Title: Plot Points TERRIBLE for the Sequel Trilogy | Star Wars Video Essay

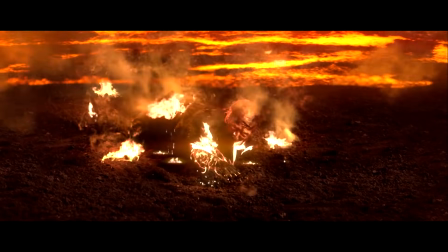(16:26)
Now of course I'm not trying to say that people don't change or that extreme character development shouldn't happen.
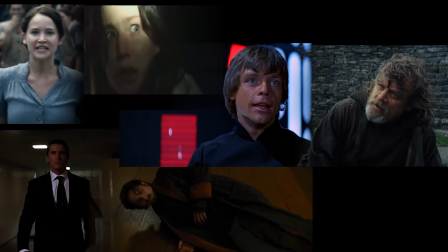(16:32)
I'm arguing that in most cases we the audience have to see it.
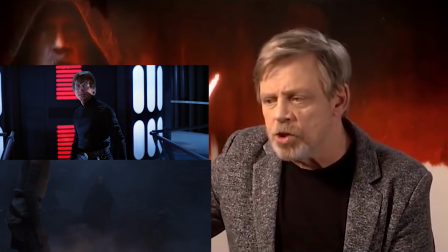(16:36)
If we don't see them change, our brains have trouble making the connection that they are even the same character.
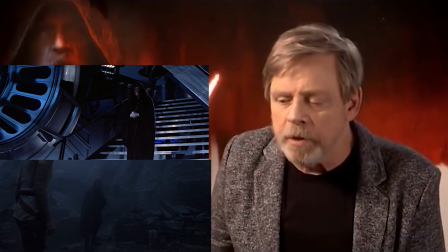(16:43)
And this problem isn't just restricted to the character of Luke going from epic hero to broken hermit.
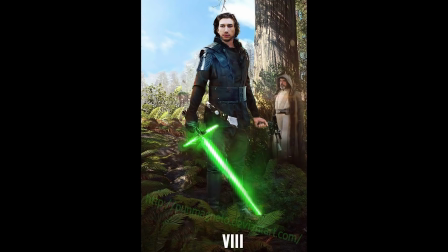(16:48)
We also have the tragic tale of Ben Solo, star pupil of legendary Luke Skywalker, except there is no tragic story.
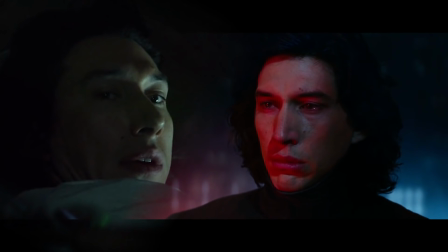(16:55)
We never knew Ben, so his fall to the dark side and all of the trauma we see him deal with in episode 7 means nothing, because we didn't see who he used to be.
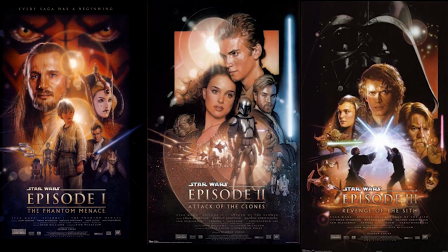(17:05)
George Lucas gave us three entire movies, showing us the tragedy of Anakin Skywalker falling to the dark side.
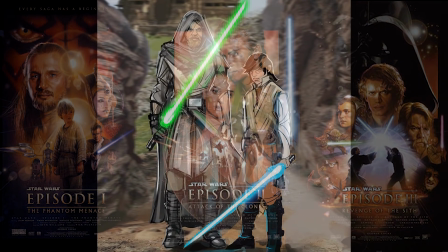(17:12)
Since we never see Ben Solo,
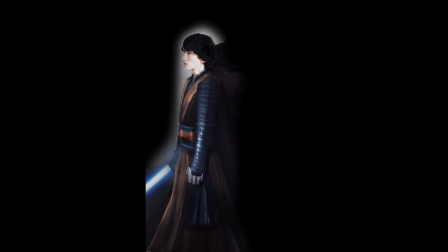(17:15)
the noble young protege that was going to help Luke restore the Jedi Order to its former glory, all we have is Kylo Ren crying for some reason.
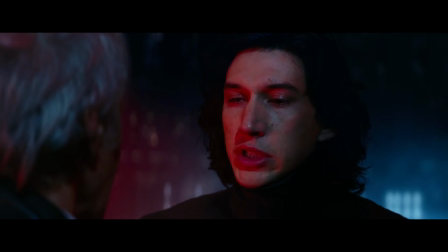(17:23)
J.J. wanted this scene to tug at our heartstrings as we saw a son reaching out to his father desperate for help, but the only reason this scene works on any level is because of our nostalgia for Han and because of Adam Driver's magnificent performance.
Leave here with me. Come home. I know what I have to do, but I don't know if I have the strength to do it.
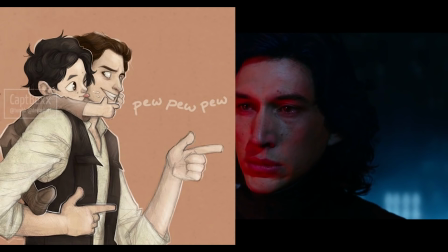(17:42)
We, the audience, never saw Han teaching a happy young Kylo to fly or shoot or play sabacc.
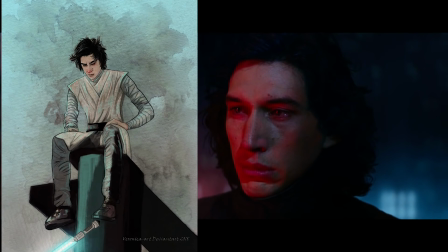(17:49)
Subconsciously, we don't care if Kylo comes back to the light side, because that goal represents a whole new character we've never seen before.
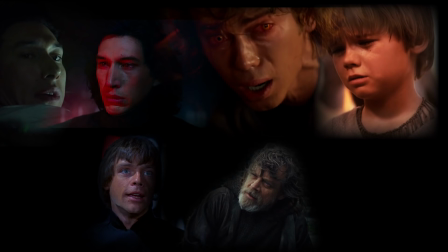(17:56)
That's why George Lucas knew it was absolutely essential to spend the prequels watching Anakin grow as a Jedi before he turned.
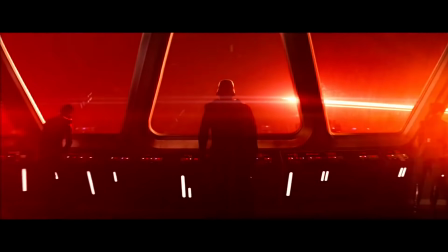(18:04)
As he is portrayed, Kylo Ren cannot be a tragic fallen character because we don't know exactly why he fell.
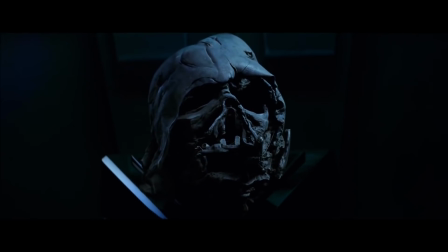(18:12)
What if he turned to the dark side because he was a moody teenager bored on a Tuesday night and got catfished into force skyping the wrong guy?
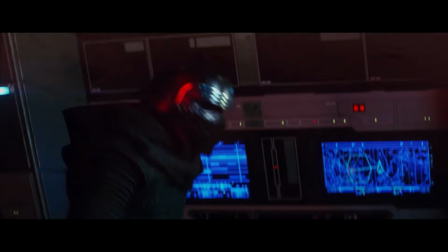(18:18)
What if he was being mind controlled all this time? What if he turned to the dark side because he thought they really did have better cookies?
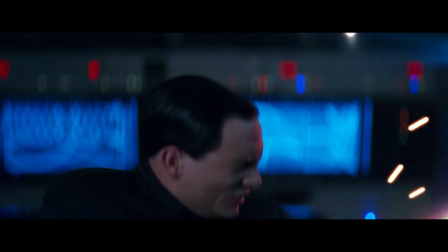(18:24)
If you want a character to be viewed as a tragic fallen hero,
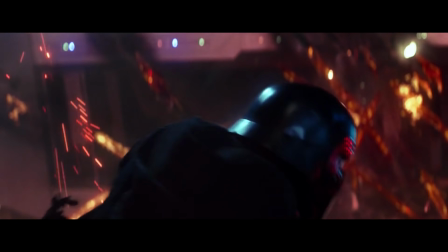(18:28)
then we must see the hero's journey. otherwise were left watching an inexplicably weepy, emotionally confused villain.
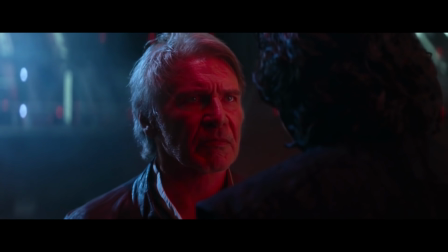(18:36)
The audience had no connection with the bond these two characters share.
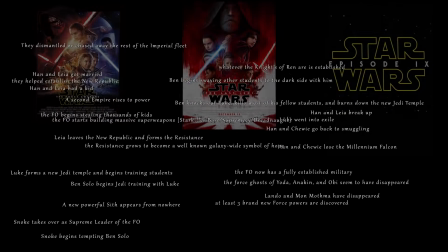(18:41)
Just imagine if the sequel trilogy had ended with Ben Solo turning and killing most of the Jedi and Luke had become an emotionally broken hermit,
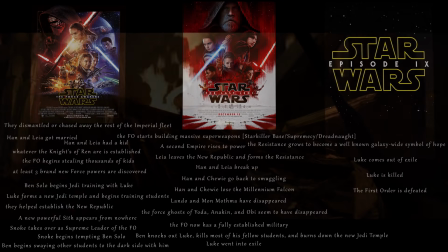(18:49)
and then Kylo Ren killed Han. We could have accepted that.
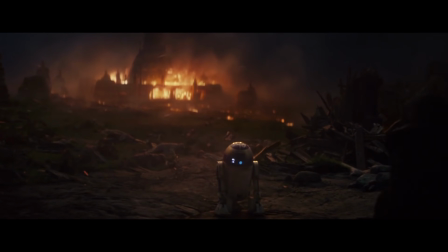(18:53)
We still likely would not have liked the decision to kill the Jedi Order again so quickly after just three movies,
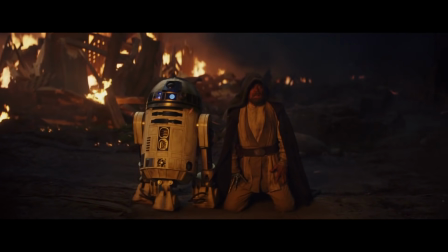(18:59)
negating all of the work that Luke put in, but it would have made sense to us because we saw the fall happen slowly over the course of three films,
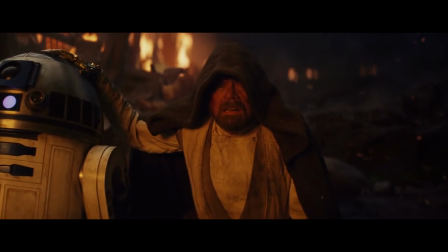(19:07)
just like we saw with Anakin. There is not a single compelling argument to make in favor of having any major plot points happen off-screen between films,
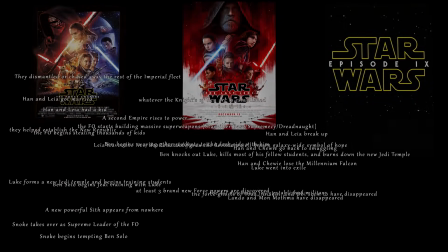(19:16)
and J.J. didn't just have one or two,
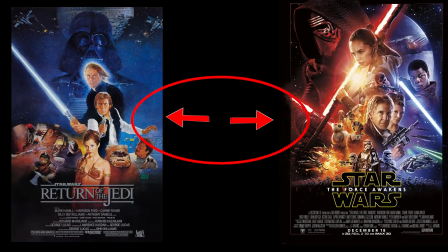(19:18)
he decided to have every single major plot point take place in between episodes 6 and 7 instead of on-screen in episode 7.
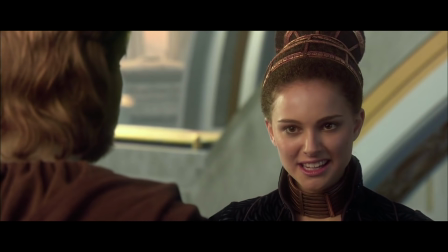(19:28)
Now of course change happens naturally between films all the time, but almost never are these changes major plot points.
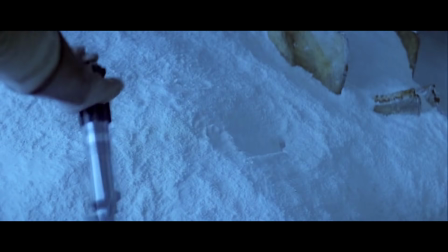(19:35)
Characters will get married, have kids, get new jobs, but rarely will any true character development happen off screen.
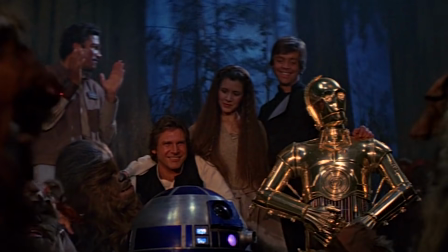(19:42)
Is it any wonder that fans are having difficulty going from this, to this,
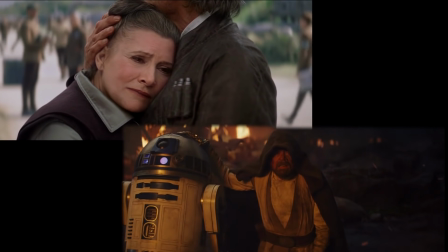(19:48)
when we didn't see any of this. Let's quickly compare what happens between the other six films. Between episodes 1 and 2, Anakin grew up and became a Jedi prodigy.
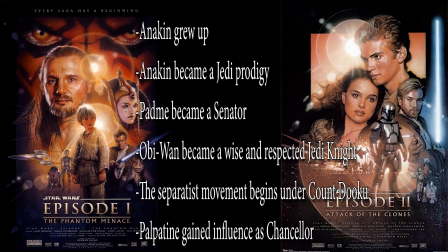(20:04)
Padme became a senator. Obi-Wan became a wise and respected Jedi Knight. The Separatist movement begins under Count Dooku.
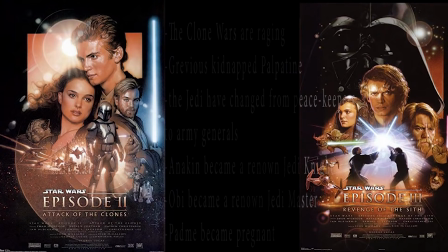(20:11)
Palpatine gains influence as a Chancellor. Between episodes 2 and 3, the Clone Wars have been raging for three years.
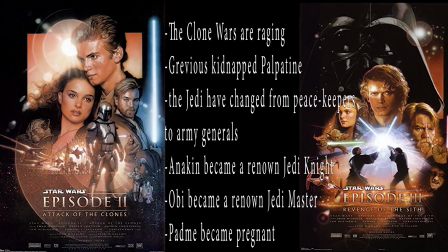(20:17)
Reavis infiltrated Coruscant and kidnapped Chancellor Palpatine. The Jedi have changed from peacekeepers to army generals. Anakin became a renowned Jedi Knight. Padme got pregnant, and Obi-Wan became a renowned Jedi Master.
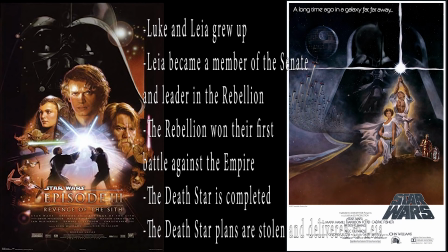(20:29)
Between episodes 3 and 4, Luke and Leia grew up. Leia became a member of the Senate and a leader in the Rebellion.